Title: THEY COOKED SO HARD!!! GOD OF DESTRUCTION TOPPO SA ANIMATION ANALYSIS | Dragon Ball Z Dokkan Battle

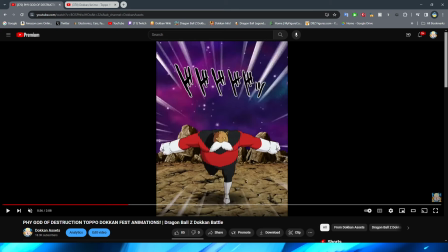959s
You have an actual run cycle for the character, which is awesome,
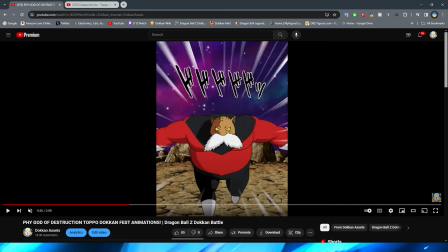963s
right? it's also kind of funny too i will say because i've seen topo in the anime right like from what i remember kind of be depicted with this head shape compared to his body size but then they also make him like from this frame to this frame right my boy gets
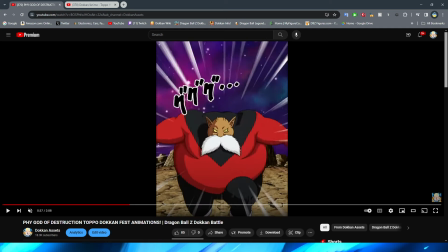979s
expanded and his head gets a little bit smaller i think you don't really notice
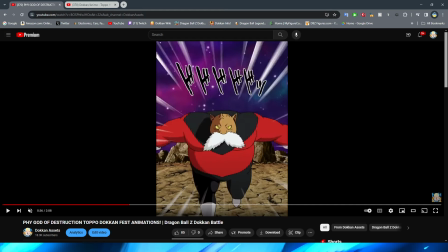984s
it when it's moving and they're obviously doing it just to transition to this asset which then of course you know is what he has like squatting down before he jumps up in the air but i think it's just kind of funny that my boy just expands like tenfold in a moment by the way we'll take a look
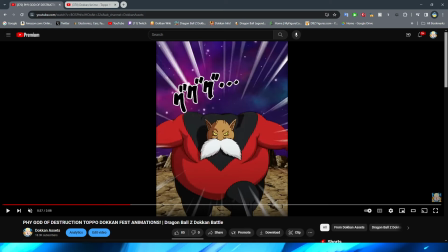1001s
at the intro and the super together um when we look at the dokkan and anime comparison here in a second but yeah obviously having
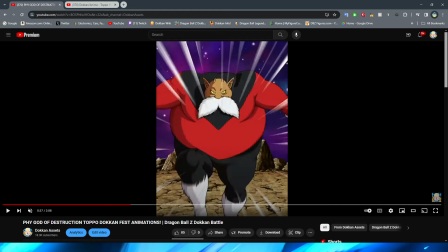1008s
him jump i think works really well um also very interesting because
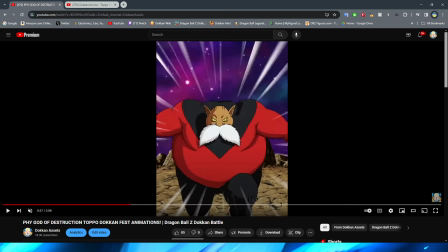1014s
am i like i may be a little bit wrong on this in the comment section you might have to correct me on this one i don't know if this is like correct or incorrect because i'm i haven't really like thought about the leg position when i jump in a long time because topo's
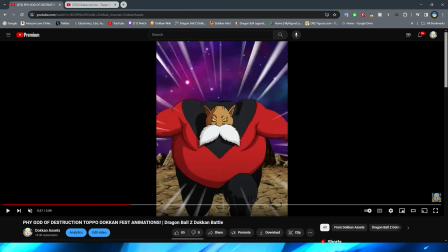1033s
leg right that would be topo's left leg is obviously like his foot is flat with the ground right now and his knee is to his stomach right and his other foot
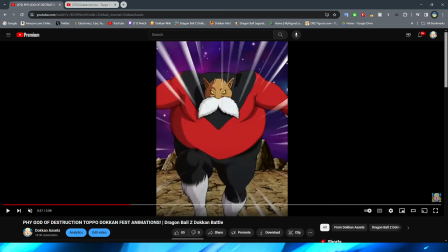1043s
is kind of like back behind him right so does it
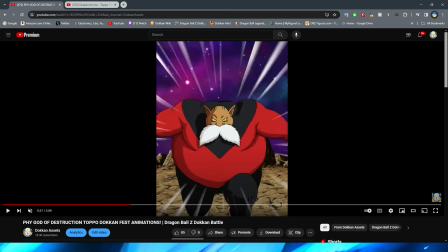1048s
make more sense that his leg that was bent
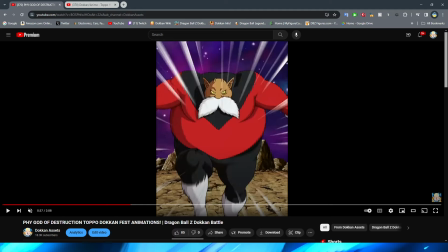1054s
is straighter because he's using it to push off the ground so then that leg would be extended i think that makes more sense right that leg would be more extended because that's the leg that he's using to push off the ground and give himself
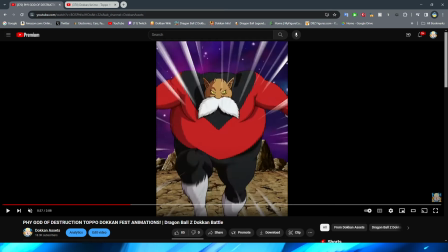1068s
more momentum while the other leg right is kind of still pushing off the ground a little bit but obviously like not as much to the point where he's forcing it down so then it kind of lands in a little bit more of a neutral position right as he then flies up right I
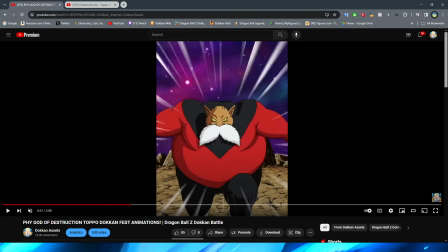1082s
don't think it would be the other way around where the leg that was down would then be just like extended
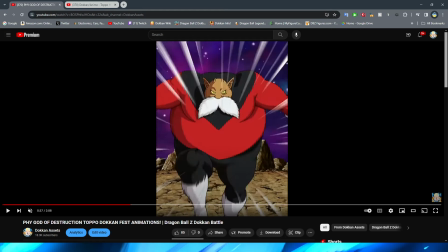1090s
whereas then the leg that was bent would still be in the bent position that doesn't sound right to me i think this is correct how they got it if the leg positioning was just making me like a little bit like i was like hmm i feel like that's not correct but i think after looking at it like that it looks i mean it looks fine regardless i
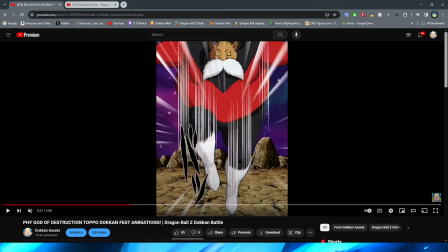1107s
was just thinking about it from like obviously the logical standpoint regardless though obviously we have topo fly in
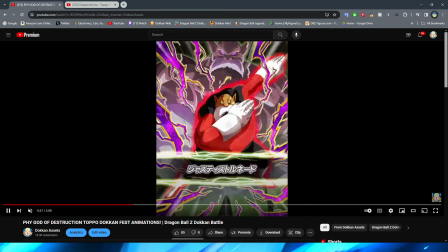1112s
the air with a little bit of air effects which is cool right we obviously have the card art dude the card art is so good by the way i love
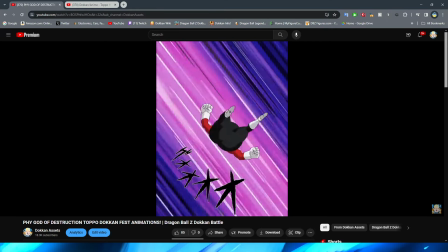1119s
the god of destruction topo in the back it looks sick we have this very anime-esque shot of topo flying down i love
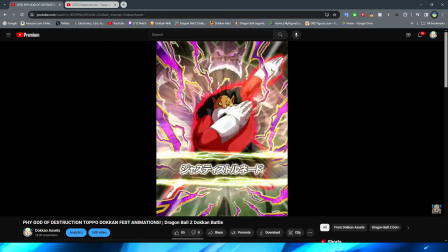1126s
the movement on this section by the way the little flip he does is so good dude it looks so cool i really really like all the frames that
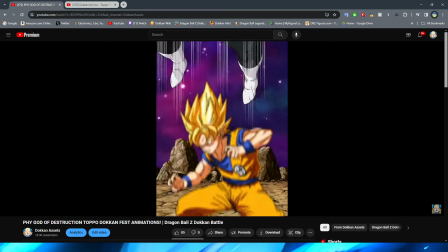1134s
they packed into here right super nice and i think the actual little turn everything about it looks fantastic as well i really like the way
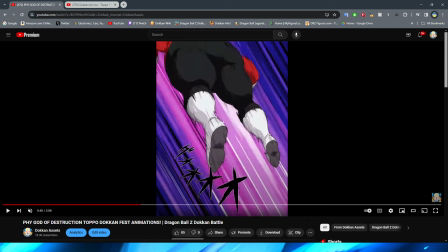1142s
that they have him look when he's flying down right like here obviously the motion blur to be able to represent him you know flying down at like tremendous
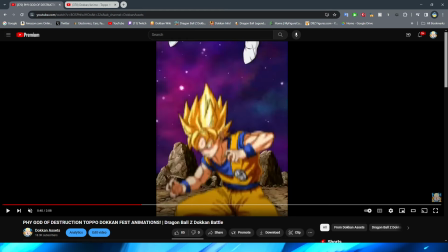1149s
speeds definitely very very cool i think they did a good job really emphasizing how fast topo is moving with the assets that they have on
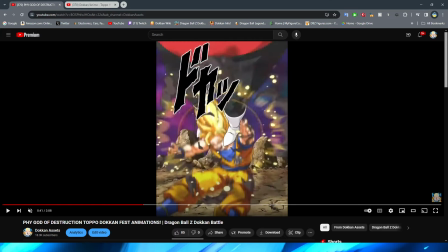1157s
screen but yeah then we have the enemy sprite get hit with a little effect and i gotta be honest obviously this is a certified stinky sprite moment because look at the disgustingness that is on the screen however you not only don't see it for you know a very long time but i think
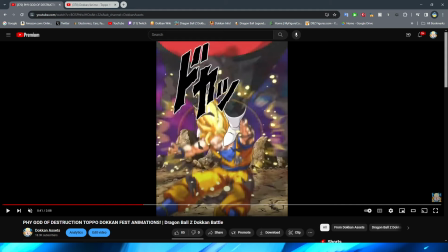1173s
that this is actually decent in terms of how the animation lines up with the sprite to be honest with you because this is actually pretty close to like his feet being locked on Goku's head right obviously it's not
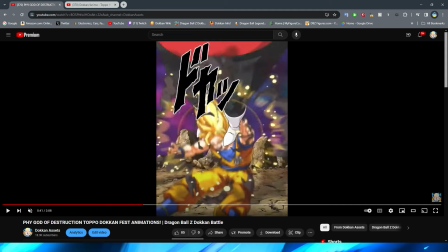1189s
exact but I think it works well enough for what the sprites can do it is really interesting to see too because obviously again we always talk about this whenever we look at something like this in these animations when it comes to the sprites. This will probably look pretty weird with big or small characters.
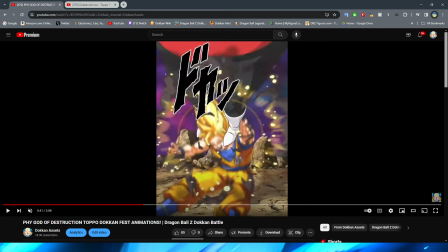1207s
Smaller characters like Chiaotsu, right, might look a little bit better because you could still probably cradle it around their head. But I'd have to imagine when you're fighting a character like Hirudagon, this animation might look a little bit strange.
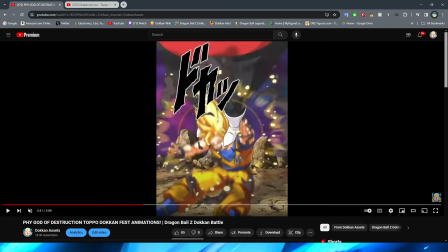1222s
I don't know how that's going to work when it comes to like grasping the head of the character if it'll just be like covering the entire screen or if it will just be like his legs will basically just be like sitting on top of the enemy i'm not really sure but that will be interesting to see um when he's obviously in game and then we could test that out but yeah we have him grab him by the feet you have
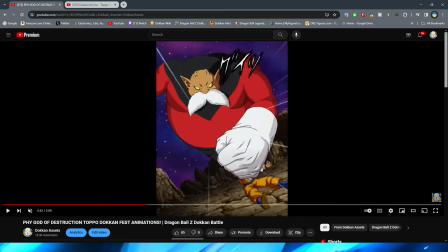1241s
this nice little zoom in of topo here and this shot is actually really really good again the camera work in this essay i think is
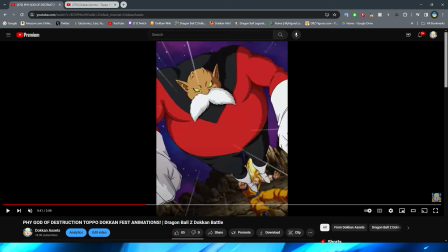1248s
really really nice right obviously here the sprite looks so stupid the sprite looks so dumb in this shot right it literally looks like topo is just stepping on him you can't always get a w with this sort of thing i suppose right certified stinky sprite moment once again but topo himself looks fantastic
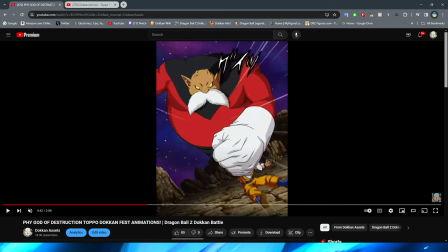1267s
right obviously you have him begin to twist his arms to ready himself for the iconic attack i don't know if this attack has a name i
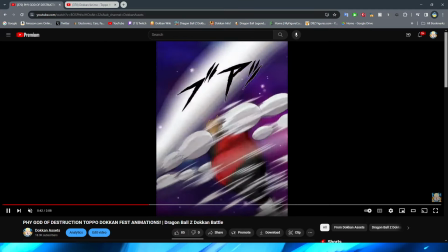1276s
actually don't remember but obviously i think this is a pretty memorable moment of topo doing the spin and holy cow we have to talk about this animation
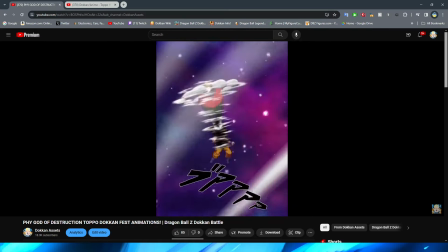1284s
dude i just want to let it play for a moment before we actually like go
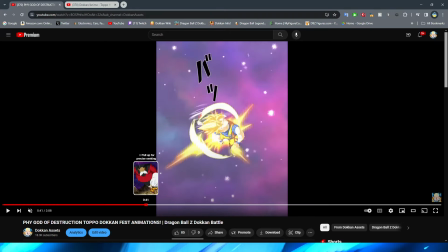1289s
into the nitty-gritty of it dude this is so cool man
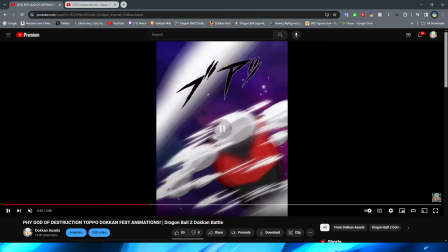1294s
they absolutely cooked on the spin so first of all i swear
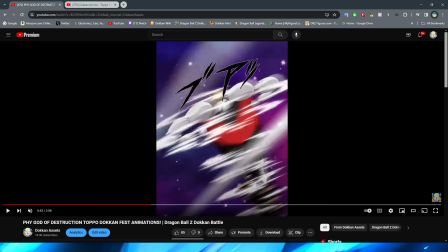1299s
he looks like i don't know like his hands remind me of like some like chibi anime character they're almost like me's or something from the nintendo wii bro like it's so funny but obviously
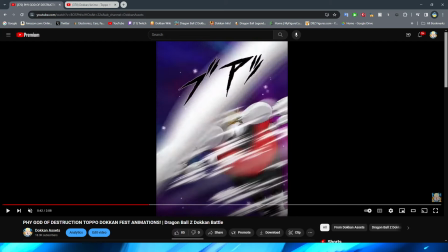1311s
it works really well because of course right the whole thing is that he's supposed to be spinning like a top topo top anyway
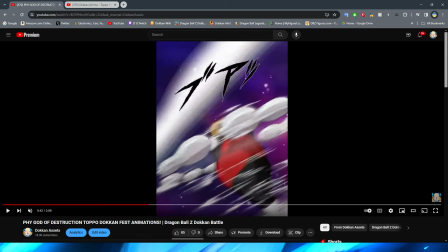1320s
let's beyblade bro of course it's supposed to be like his hands are blurred because obviously he's moving so fast right and obviously they emphasize that with
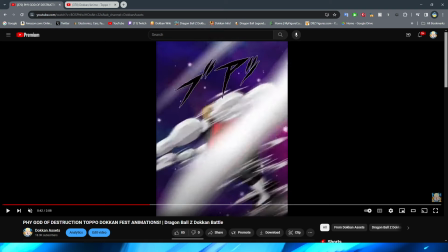1328s
the wind effects in the foreground of the video and obviously the ones that are on top of topo as well not to mention obviously topo's body is
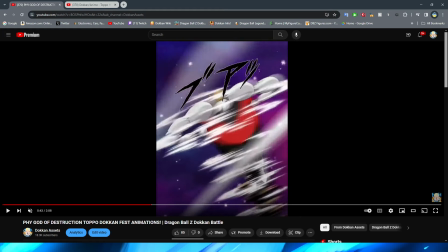1336s
completely blurred in this section and they even bother to animate the mustache you can see that in certain parts the mustache
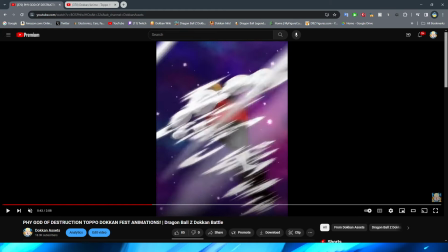1342s
obviously looks a little bit more neutral and looks a little bit more flowing because obviously it's flapping around in the wind right so that's really cool
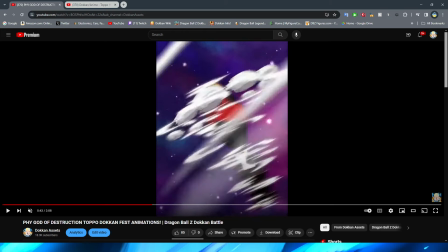1349s
it's also interesting to see right that how they did this as well also i just noticed no green turn into power background
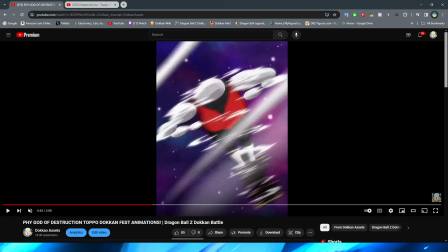1357s
but i think in some parts of the turn into power they have this like purple blue background with the stars there because i vaguely remember that for some shots unless I
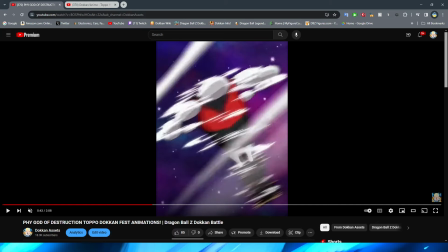1365s
am tripping which is entirely possible but it's interesting that they don't really show
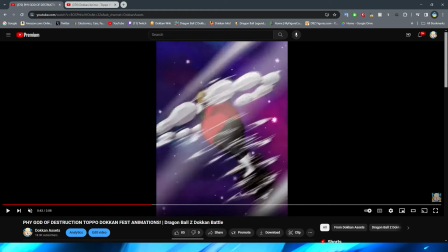1370s
the sprite right what they kind of do is that they have a
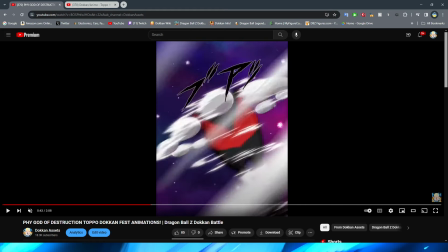1374s
little bit of like yellow tint as you can see as
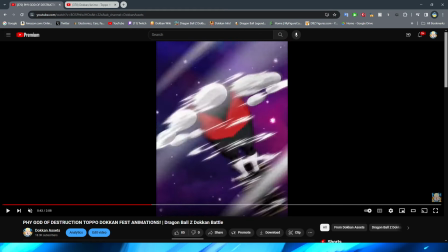1379s
it's coming up that's at Topo's feet right and they basically just have like a long extended
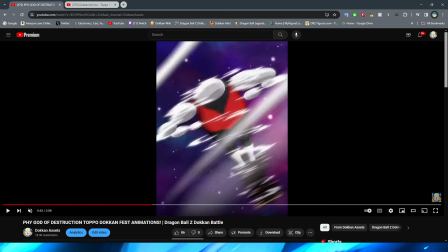1383s
shadow under his feet to kind of represent the enemy right which is really
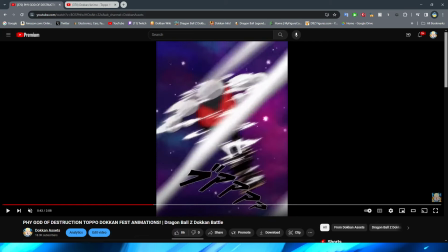1388s
really interesting and they don't really have the actual sprite appear
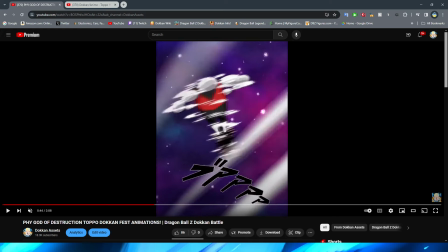1393s
until the very very end of this animation when topo's like super
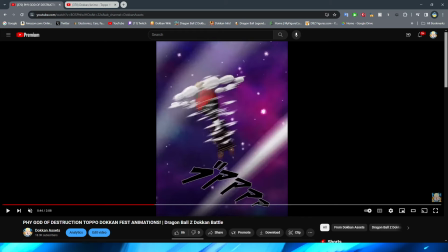1398s
high up in the sky by this point you can see the here is basically the first frame
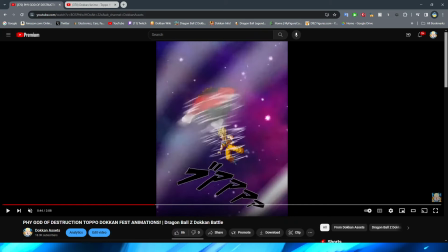1403s
that you can see the legs of the enemy sprite begin to appear and now you can see the
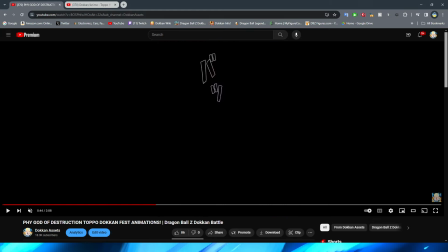1408s
sprite spinning around a little bit more right as the spin attack ends
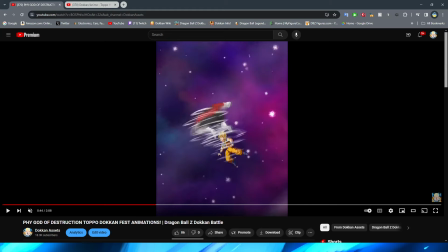1413s
so i think that that's really well done honestly because then
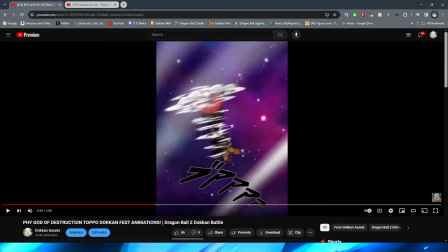1417s
they can still do this animation without being limited by the sprite
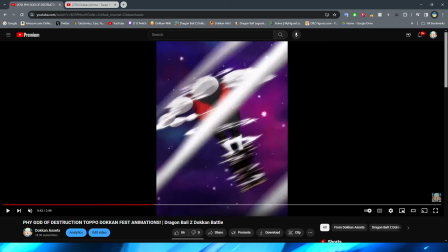1422s
by doing it this way because your brain just kind of like inputs while looking at this like oh the character is being spun around so fast by topo that like i can't really see them or they're basically like caught in this spin move right so it doesn't really feel like a disconnect of
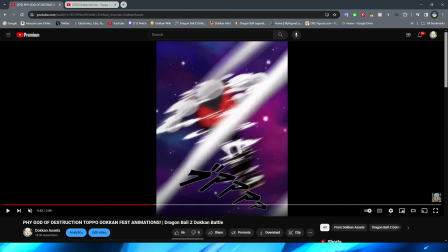1439s
like oh where did the enemy go now again this may look a little bit weird i think smaller sprites might be okay on
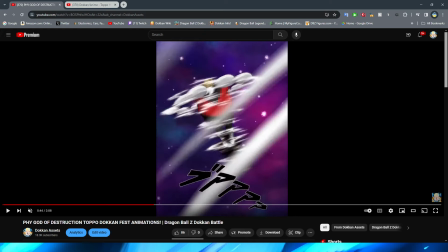1446s
this one like we were just talking about but I think bigger sprites again will look a little bit weird because it's like oh you know they're caught up in the